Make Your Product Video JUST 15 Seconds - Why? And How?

Just two shots and a bit of Photoshop magic creates this.
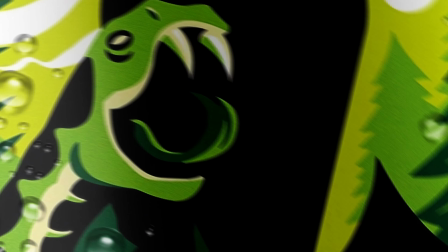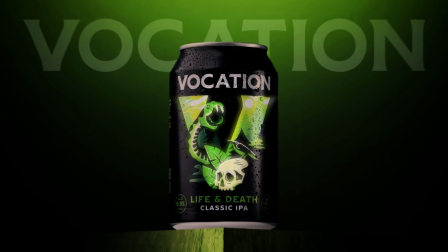I want to show you how simple it is to create a powerful spec ad which lasts less than 15 seconds. Too often I see amazing creations from other creators, but there's just too much crammed into the ad.
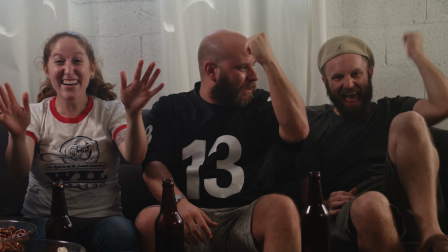26s
If you can get the finished video in under 15 seconds, then not only will it keep the viewer more entertained, it also leaves them wanting more, which for a brand is great.
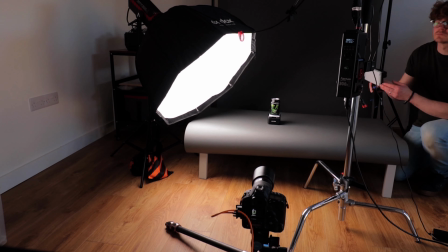35s
If you missed the previous upload on lighting this scene, then I suggest you watch that video straight after this one. By limiting the amount of shots you take it allows the edit to work harder. We can keep it fresh looking, high intensity, without the risk of repetition.
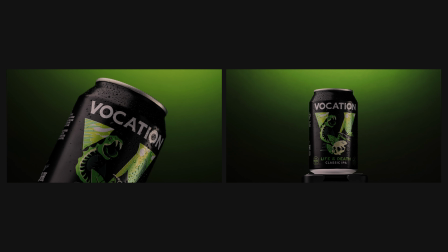49s
So here are my two shots in their raw state straight out of camera. Nothing special, in fact pretty boring right? Well we're gonna change that now. Here's the original tight shot and here it is used in the edit. All we have done here is added a speed ramp to rotate the can quicker which then slows to its original speed as the front artwork is revealed to
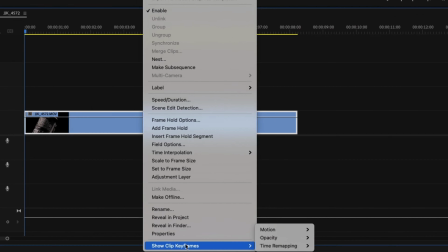70s
do this inside premiere all you need to do is right click on your clip go to show clip keyframes time remapping speed this now shows
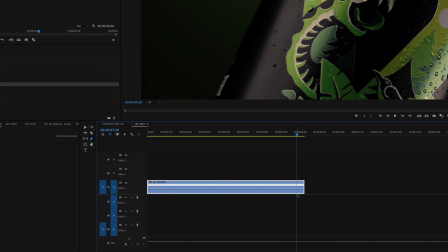78s
a line on the clip which you can add markers to using the pen tool click where you would like a change of speed to occur then drag up the line to increase the speed percentage until you get something you're happy with this is great but it's a little harsh of a speed change
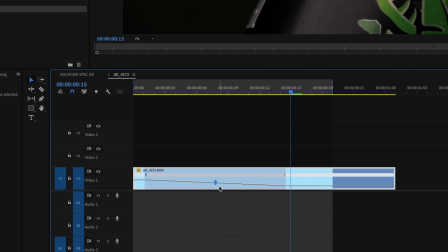91s
we want to smooth out the transition and we can do this by dragging the markers left and right and adjusting the handles to create more of a curved line. The same technique can be applied to our wide shot. If we compare the original to the edit, you can see the speed ramp in action here.
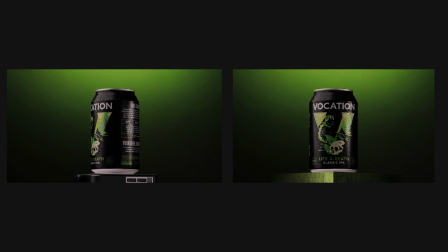107s
Only difference is we have started the speed from slow to fast. But before we apply the speed adjustments on this clip, let's first tackle the obvious issue, the base.
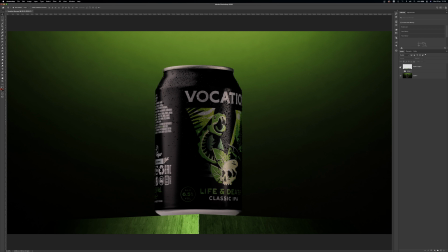117s
In Photoshop, all we need to do is create a platform for the can to sit on. This will hide the rotating device and give an overall look to to suit the brand.
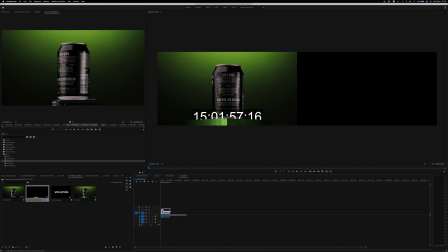125s
I decided on a concrete texture and colored it green to match the scene. Save this as a single layer, import it, and then position it to hide the existing base.
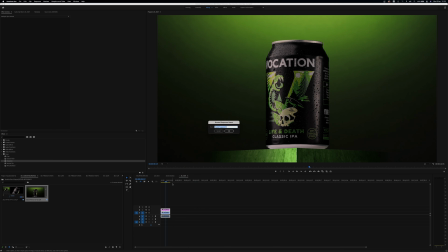134s
Once happy, lock it all in by nesting all these layers into one.
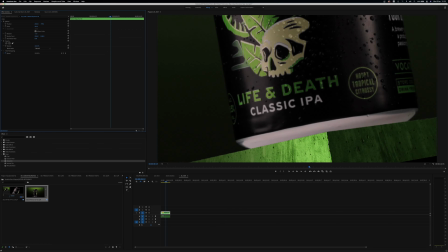138s
This will allow you to apply any actions such as zooms, crops, and rotations to the whole scene. So now we have our wide shot and base nested, let's apply the same technique as before.
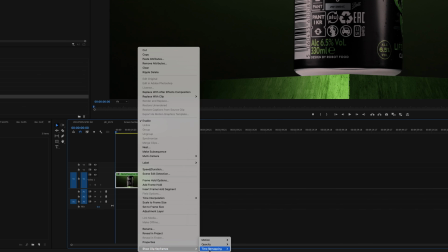149s
Right click, show clip keyframes, time remapping, speed.
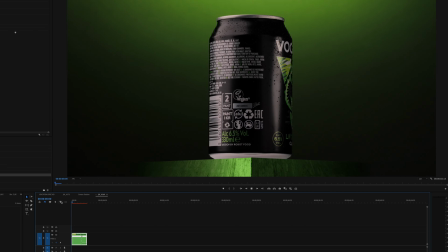152s
Select the pen tool now choose the position to add our speed change It does require a bit of experimenting to get the look you want So be patient and adjust your speed increase and marker positioning until you get something you like So that's our two camera clips done for now Let's move on to the Photoshop magic What I wanted in the middle part of the app was for a camera move to get into the detail of the artwork And for me
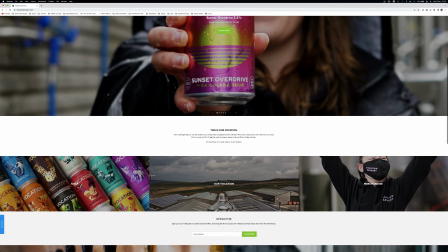174s
the best option was to fake it by going on the brand website I found a banner image which had the same art design used
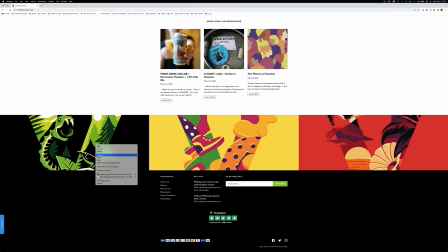180s
on the can save it out open it up in Photoshop,
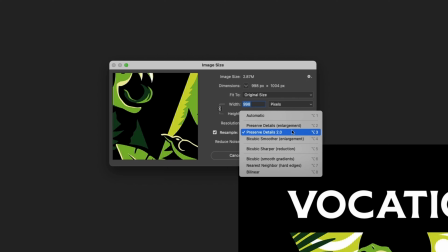183s
go to image, image size and scale the file up with preserved details 2.0 selected.
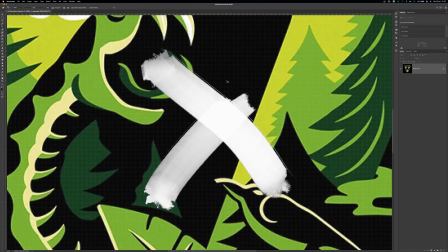190s
This will try to retain the detail without making the file a pixelated mess. Next we want to try and make this image look similar to how it does in the film.
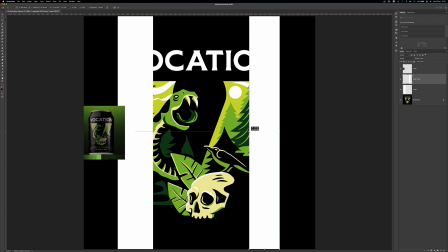198s
If we look at our wide shot you can see we need to add highlights to the left and right which is simply done by creating a couple of white rectangles,
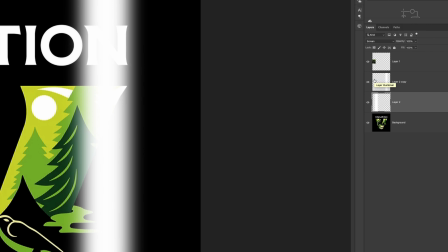207s
Gaussian blur, set the layer mode to screen and change the opacity to get close to the reference.
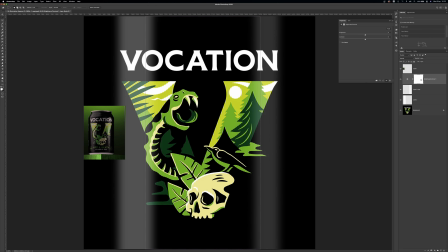213s
Next, we can see the exposure is darker in the center, so let's add a brightness adjustment layer and mask only the part you want it to affect.
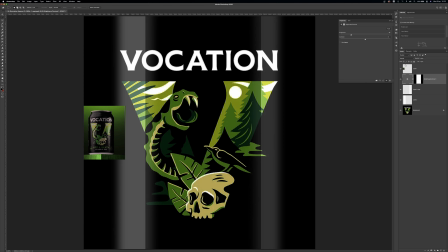220s
Reduce the brightness until you get something you're happy with, and then blend it better by adding a Gaussian blur to the layer mask.
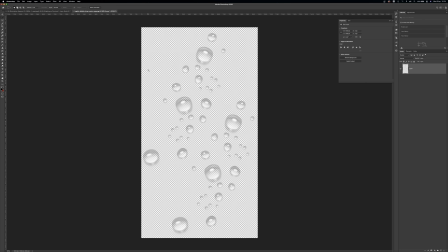226s
We should probably add some droplets to make the image look consistent. Just a quick Google search and you'll find plenty.
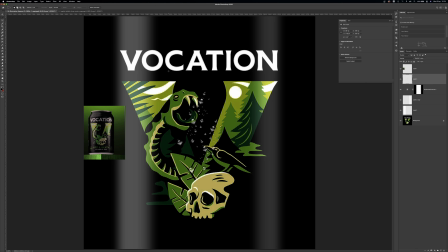232s
Ideally find one that is a transparent PNG, so it'll show the artwork through right away. set the blending mode to hard light and scale the droplets to match the reference more. Duplicate and position to fill the shot.
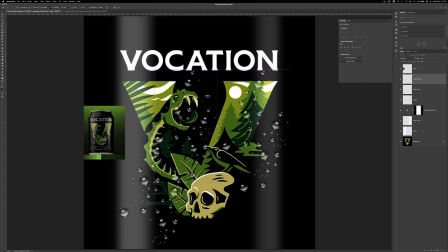243s
There's one last technique I like to do which helps make the artwork seem less perfect and that's by introducing a noise layer below everything else.
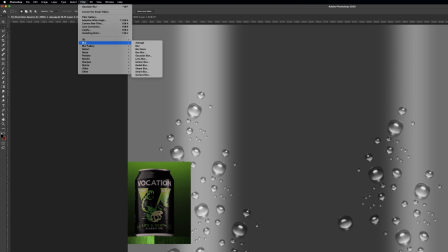251s
So make a new layer, fill it 50% grey, go to filter, noise, add noise and crank up the percentage to what looks right with your scale.
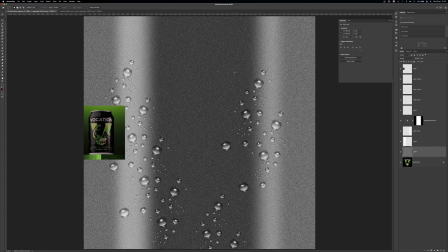260s
Make sure it's on monochromatic and hit return. Now set the blending mode to overlay which will allow all the artwork below to show through.
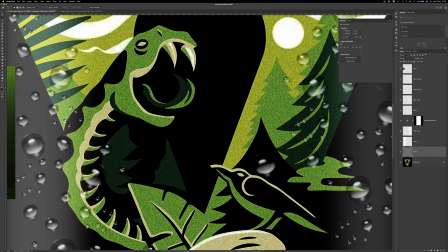267s
By adding this layer it creates imperfections and texture which would be in the print of the can if you were to look closely.
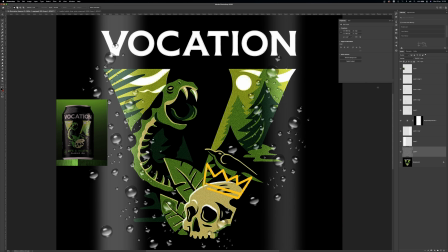273s
So here is our finished image which we can save out as a JPEG and import into Premiere. Next we need to blend all three elements together.
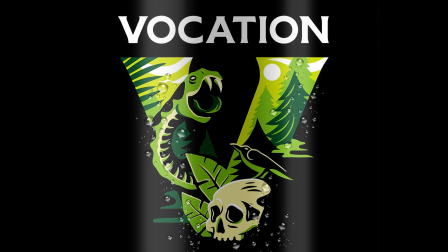280s
The first film section needs to punch in to our new image and then that file needs to zoom out to reveal the wide shot.
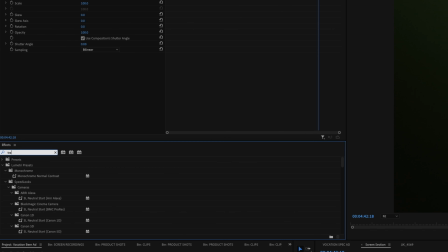286s
To do this I use an effect called transform. In a nutshell it allows you to add key frames with a realistic motion blur. This does become quite processor heavy so try to keep cool and just let the computer do its magic.
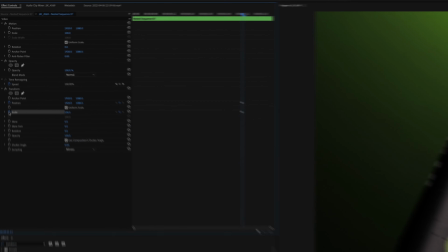299s
So on the first shot I have added this effect and within the transform controls place some key frames on the scale and position to zoom in closer to the snake.
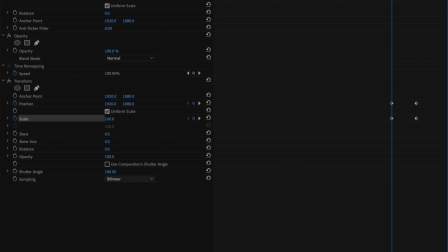307s
To get the motion blur make sure you adjust the shutter angle. The higher the degree the more blur. I like to keep it at 180 myself. Now we are ultra close in the artwork we want to position the fake image in the same location. Again, add the transform effect to the image so any keyframes will include the motion blur.
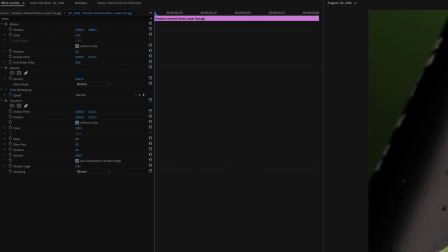325s
Best way to line up the image is to overlap the layers, turn down the opacity on the image. Remember to use the position adjustments inside the transform controls. Once lined up, you can set the opacity back to 100%. Now it's time to take the viewer on a journey by adding keyframes to the position, scale, and rotation. Start to move the image around to focus on some key areas.
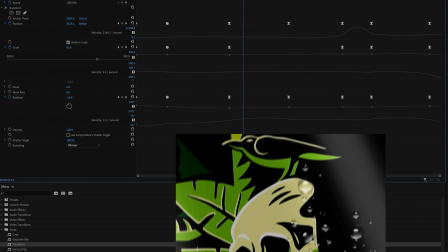346s
I wanted to start with the snake, make my way past the crow to the skull, then quickly sweep back up to the brand name before zooming out to the wide shot.
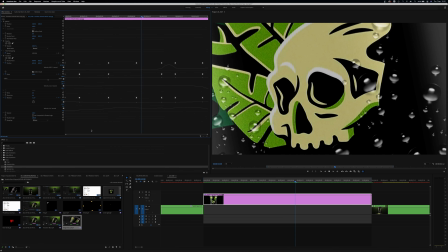354s
This part is very trial and error. Experiment with keyframe positioning and try different settings on the keyframes themselves.
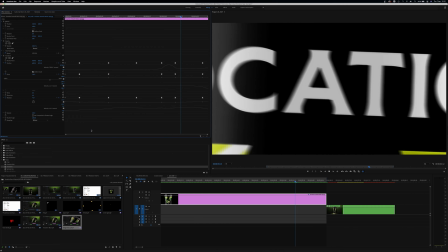360s
For example, right click on one and have a play with changing it from linear to one of the other bezier options. This will cause the camera to sway more rather than hard jerky movements but be warned your computer will hate you.
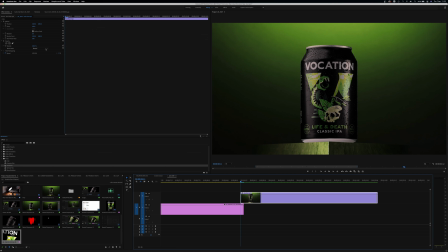374s
So to get from the image back to the wide shot do the same as before overlap the layer on the footage change the opacity and start to line up your final keyframes with the real footage.
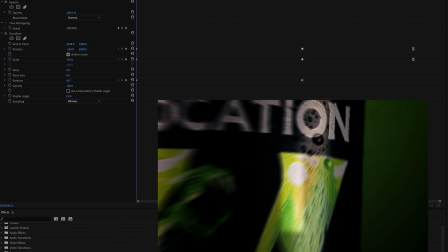383s
I wanted it to be more seamless so first I actually added the transform effect to the wide shot scaled
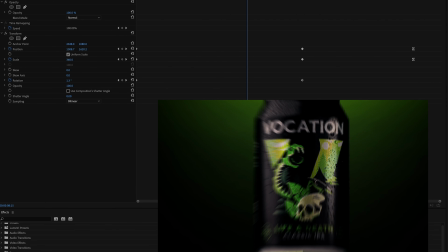389s
and rotated it in and keyframed it to rotate and zoom out back to its original state.
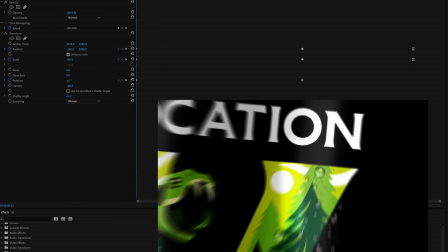394s
Then with the image file I matched the ending keyframes to line up visually with the footage.
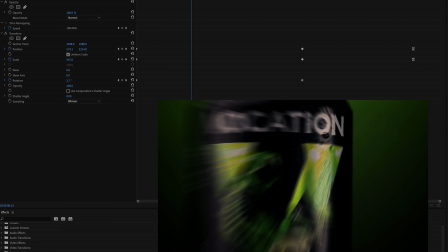399s
It's not perfect, but as this happens so quickly it's hard to see the droplet position change for example. And finally, yes finally, one last effect which was so simple but helped to blend in the image with the footage.
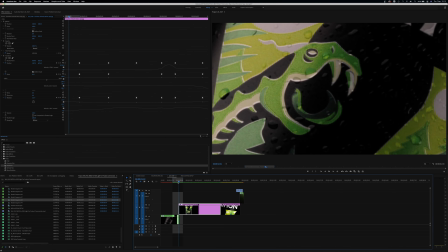412s
You can see it's pretty obvious the change here, so to blend that more I just placed the same image over the top, lined it up with the scale and rotation on the exact moment the clip changes to the image,
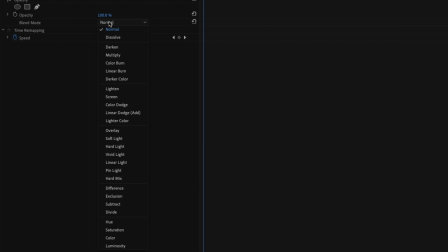422s
set the blend mode to linear dodge which hides anything black and makes the colors vivid.
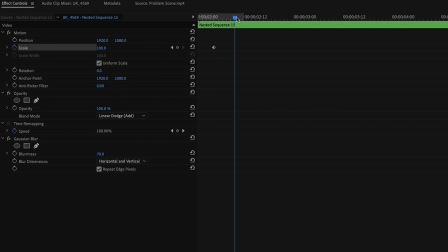426s
Add a Gaussian blur and as the action takes place just increase the scale so it pops off the can and then keyframe the opacity to fade to zero.
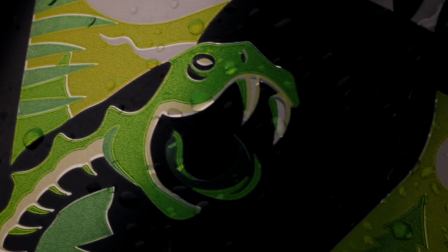435s
Now when you play it back it hides the cut but it also adds an extra element for use at the end of the film with
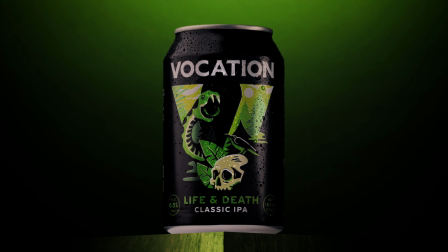441s
the simple idea to make the artwork pop off the can and then get sucked back in as the can rotates. Same as before transform effect on the image blending mode set to screen this time, keyframe the starting scale and position, then increase the scale to make the artwork pop off.
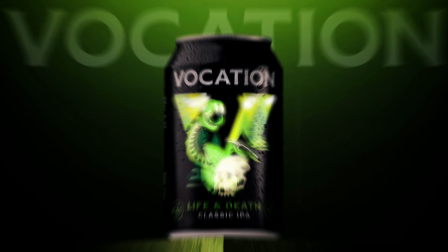457s
Once the can has completed its rotation, the artwork can be keyframed to fly back into the can. And that, my friends, is how we make a pretty epic ad with just two shots and a bit of Photoshop magic.